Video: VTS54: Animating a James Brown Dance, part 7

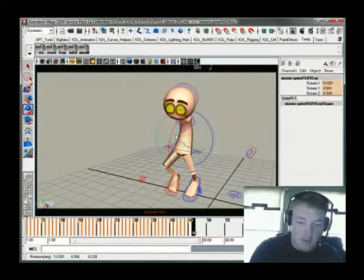4:19 And when I do that, what I like to do is kind of counter rotate this stuff so that there's a good
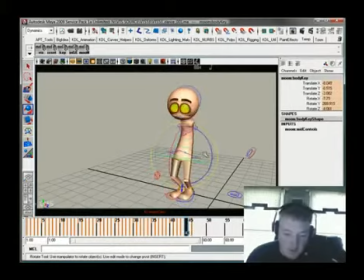4:29 bit of jump right there. The tricky part in a lot of this stuff is getting the hips to work the way you want. So he's up like so,
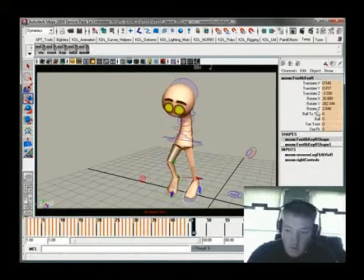4:48 and we want that sense of push right here, so I'm going to use something like that where it feels like he's pushing off with his toes. One of the ways we can kind of sell that even more is
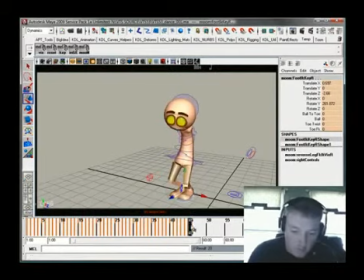5:08 is kind of, what I'm going to do is kind of middle mouse over and then just key the feet here so that, wow, okay, that didn't work. I forgot I rotated them too.
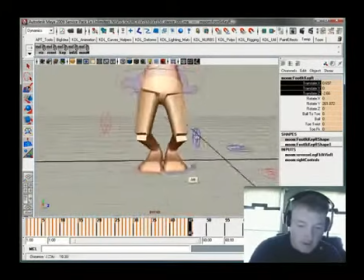5:26 Here's something I like to do sometimes, is I just get in here and I want it to feel like he's pushing off.
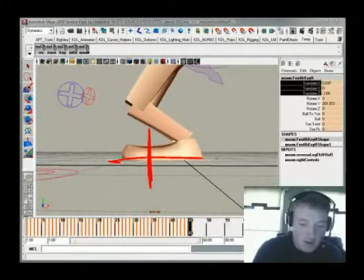5:31 I don't want his toes to go slipping. So there's the ball of his feet right there.
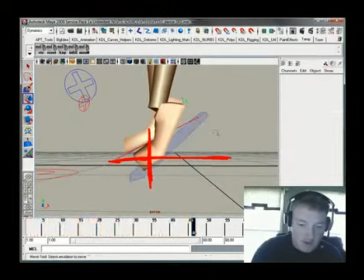5:36 I just want to make sure that it just feels like his feet are
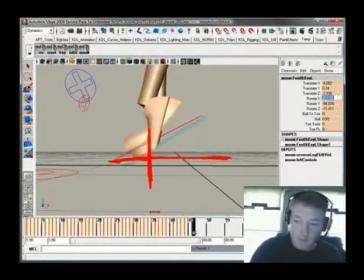5:46 just pushing off from right about there. Kill some of this rotation here.
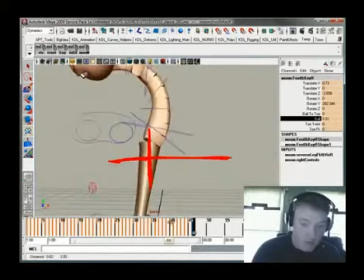6:01 And use the ball of his feet just a little bit more. Maybe move him forward just a bit.
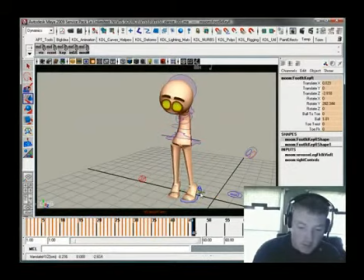6:12 So whenever you're doing a jump, it's always a pretty good idea to kind of give a sense of being planted.
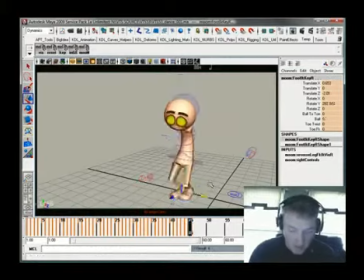6:26 Now there, you just see how the feet are kind of sliding right there, so I have to work that out so that it doesn't feel like they're sliding quite so much. So one way I can do, you can hold down the W key and change your thing from object space to world space.
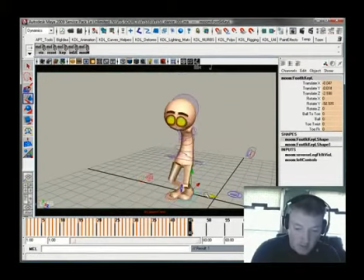6:49 There's a lot of counter animating going on here, but by cleaning it up, see how that foot's now feeling solid? There's a lot of counter animating going on there, but I wanted it to feel solid, like it wasn't sliding all over the place.
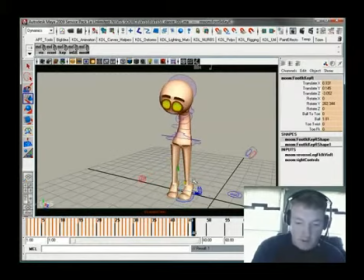7:07 And this toe is rotating a little bit, and it's fine if it rotates. And this one right here, I can use the toe twist a little bit too. I just want it to feel like he's pushing off from the same point in the ground.
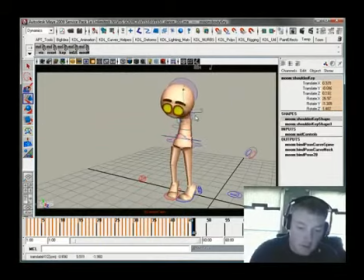7:25 So he crunches down here. It kind of squishes up right there. Okay, so we key that.
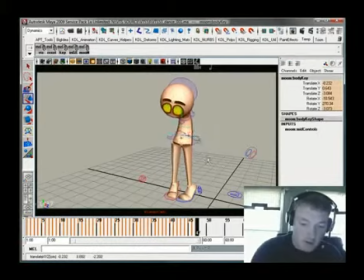7:42 And then we want to do the one where he's in the air too, because you can't just always you don't want to do just the top key. You have to kind of create that extra key up there for the bouncing ball bit.
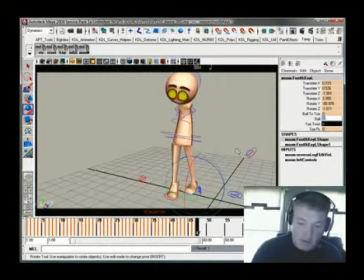7:59 And let me see, just take some of this business right there and straighten this out a little bit. Oops.
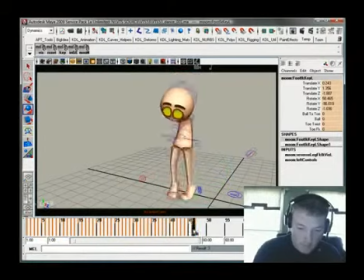Alright, so he's up. It can be up just a bit more.